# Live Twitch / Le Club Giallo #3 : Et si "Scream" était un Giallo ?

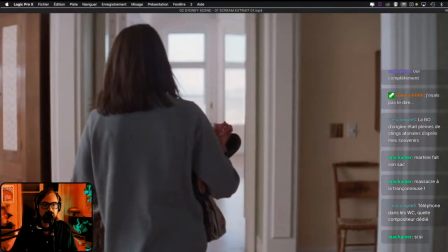Je vais vous montrer ce que j'ai fait pour la fin de ma séquence, pardon, pas de ma scène.
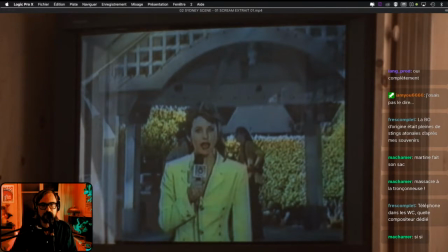Donc on a une progression ici où on sent que Sydney stresse de plus en plus, avec comme point d'acmé la photo de sa mère.
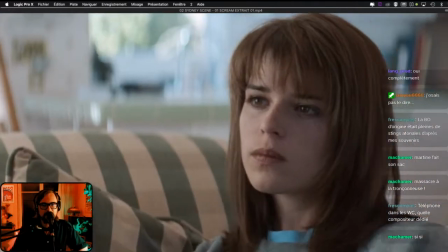Et elle éteint la télévision. Voilà.
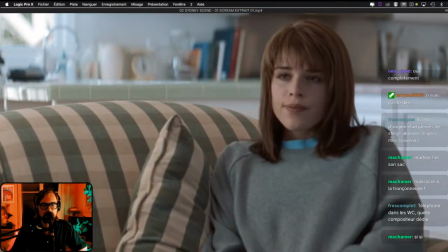Et ben là, tout simplement, j'ai fait une descente.
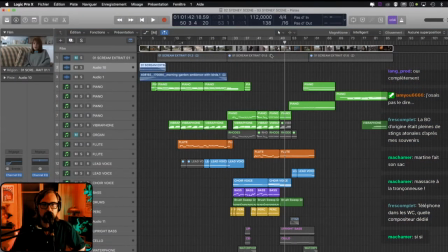Ça ne fait que descendre à partir de ce moment-là. Toute la musique ne fait que descendre. Retour de mes amis, le violoncelle, la contrebasse et le waterphone. Et reprise du thème de Sydney au départ.
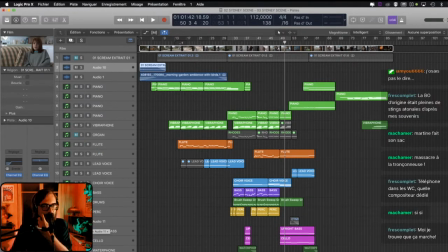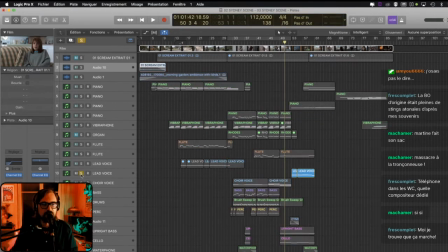Rechanter, là ça sera avec la voix, mais avec une rythmique différente derrière au piano et une harmonie légèrement altérée, ce qui fait que ça va nous donner un truc un peu plus inquiétant. Je vous fais écouter comment le thème arrive à la fin sur le visage de la mère. Je me suis trompé. Hop. Voili, voilou.
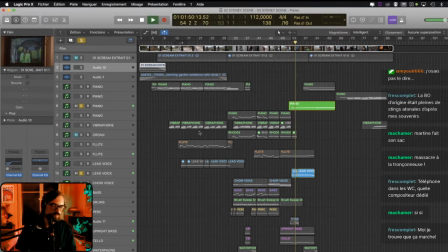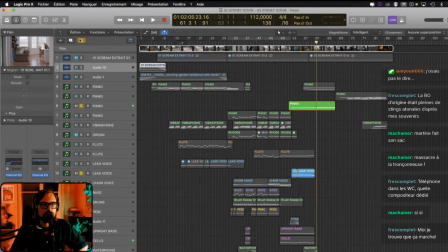La voix apporte vraiment ce côté un peu fantomatique. Et comment est-ce qu'on en arrive là?
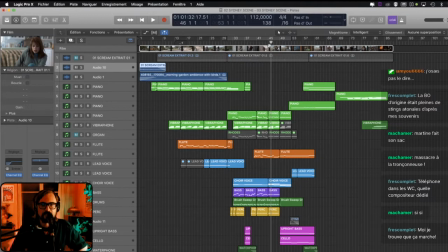On va se regarder la fin de séquence, ensemble. On va commencer avec l'entrée de la flûte. Vous savez que j'aime la flûte. Je vous ai déjà dit que j'aimais la flûte, oui. Alors voilà.
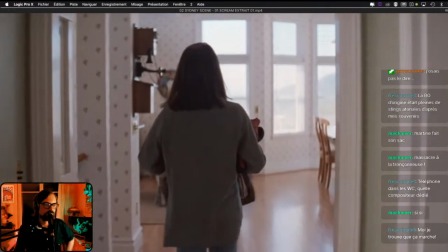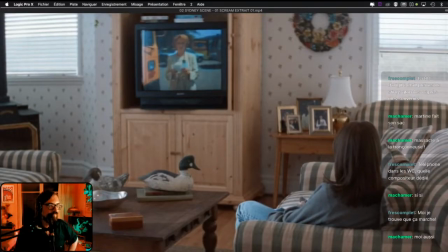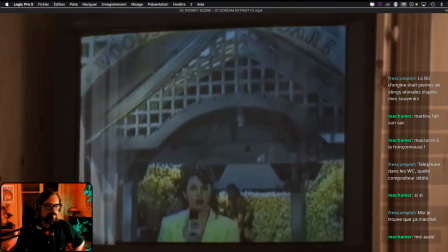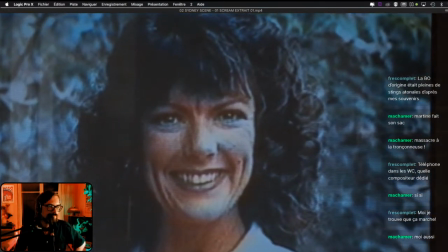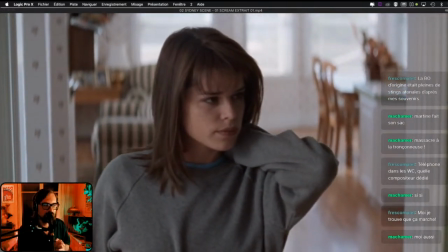Tout ce qui vient maintenant, j'ai décidé de le laisser jusqu'à la toute fin, où je réinterviens un peu, dans le silence.
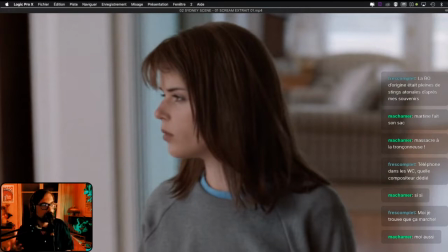Pourquoi? Parce que c'est bien, ça fait partie aussi de la musique de film, c'est des fois qu'il n'y ait pas de musique, hein, tout simplement. Ça a toujours un effet quand la musique s'arrête. Et vu qu'on est un peu inquiet, qu'on pense au tueur, etc., le fait que la musique s'arrête, on peut penser qu'il va surgir tout d'un coup.
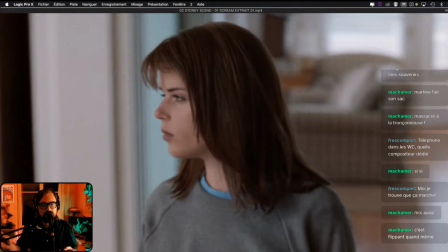Et je me suis contenté à la fin, à la toute fin, de reprendre à nouveau une dernière fois le thème de Sydney. Là, comme ça, on est certain que le thème est bien assimilé par les spectateurs et qu'à chaque fois qu'ils entendront ces quelques notes, ils penseront à Sydney.
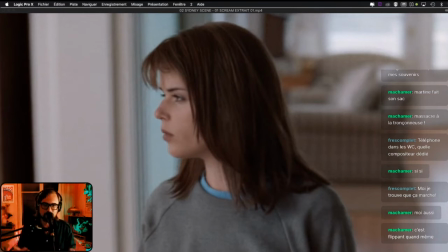sur quelque chose de beaucoup plus mélancolique. J'ai volontairement mis une reverb, c'est-à-dire assez importante pour donner un côté plus lointain, puisqu'on est dans le souvenir.
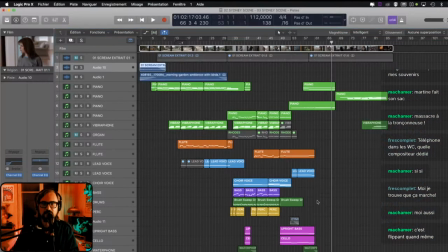Voilà, je vous montre juste ces quelques notes de fin pour venir conclure en fait la séquence.
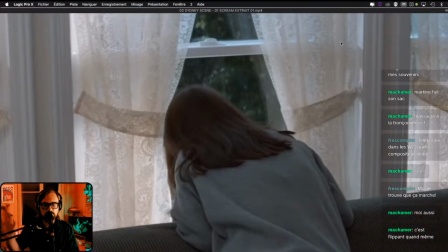Et quelques petites notes de vibraphone aussi pour faire la transition.